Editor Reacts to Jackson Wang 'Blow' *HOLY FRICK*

Look at this you can just pause this it's a freaking painting they got such good shots the whole okay MVP is
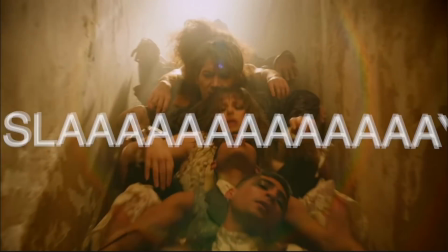go to the background dancers and the amount of work that they put in to make just incredible images with their bodies And the corset the corsets honestly the real MVP let's be
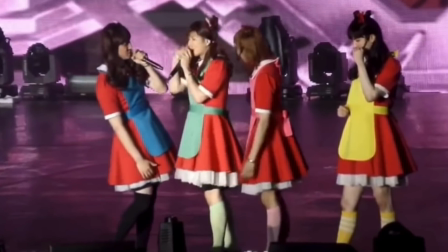honest Who's the queen?
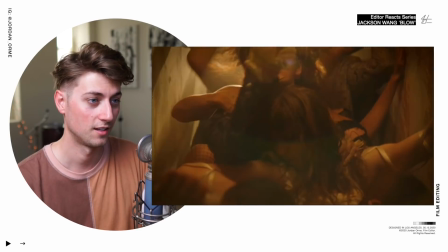I'm the corset Ahhhhhhhh!
Ready to blow!
Those zooms, the slow motion.
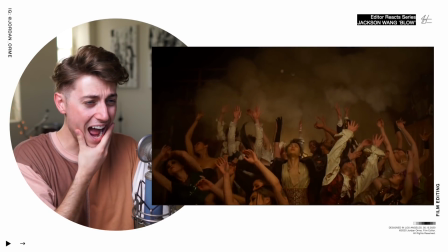Oh!
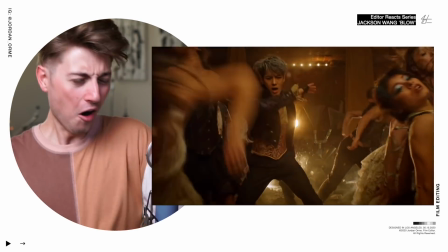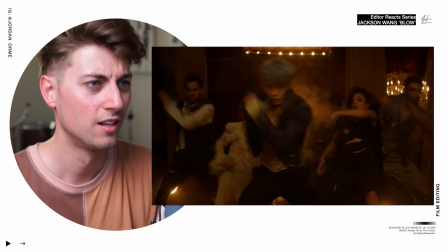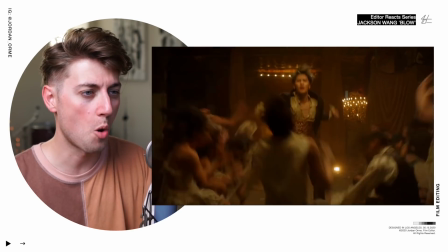This is so masterful.
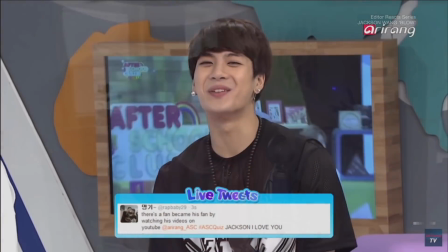How can you make a man look this good?
No, it's just one of those fans asked me, what did you eat to become so hot?
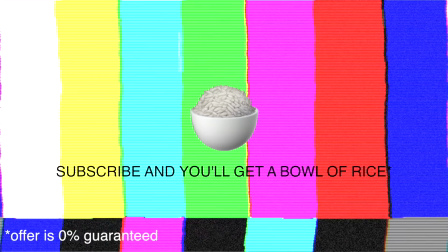Ah. So I was like, rice.
Look at that transition. That was so nice.
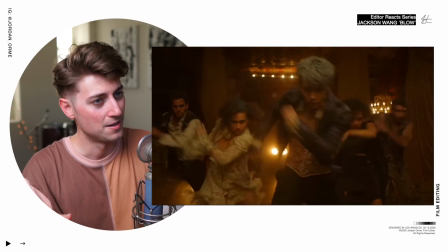They're doing so many hidden cuts where they don't really feel like cuts, but, you know, they're cutting just to give themselves. and ability okay sorry i just completely lost my train of thought because i was so mesmerized by the music video so yeah they're
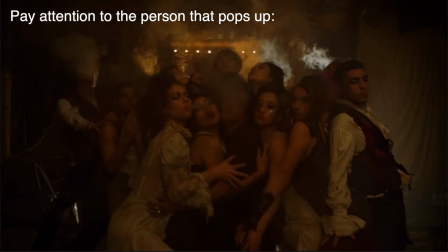using lots of hidden cuts to smoothly transition us from scene to scene or they're cutting on really fast motion so whenever they like stand up or move or do something
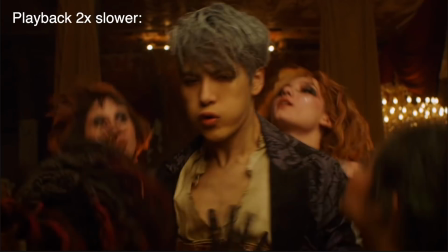really fast that's a perfect time to cut because our eye is being distracted by the fast motion he stands up and then changes position really fast we cut right
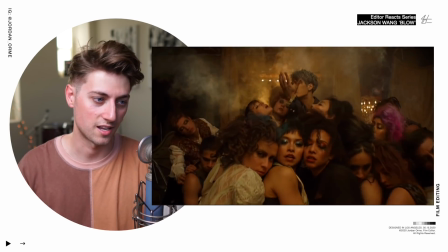there and have a smooth fade to a blend of shots to the end okay this song is also a bop
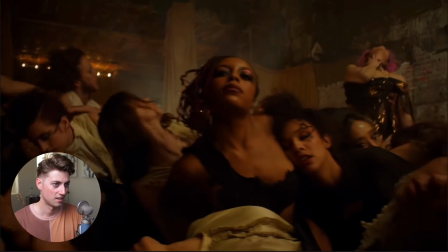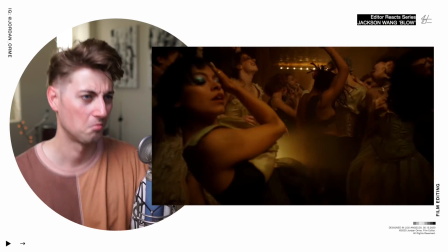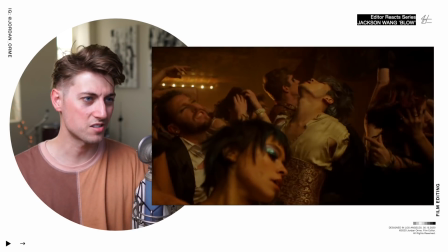these shots are ridiculous i've never seen jackson look so sexy okay tabitha i think you may be on to something
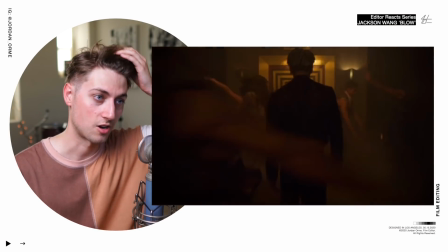oh my gosh they're sweating
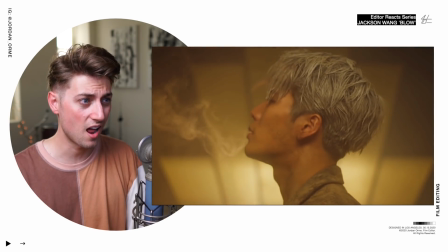Did you just blow everybody up with that, with that handgun motion? Jackson, no!
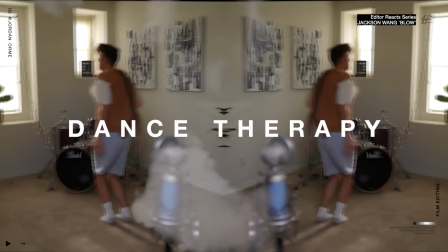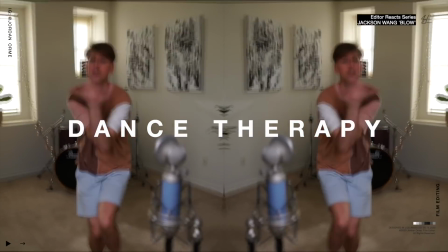Jesus loves you, I love you, if you want to work with your favorite creators like Jackson, please check out my course, the link is in the description, peace!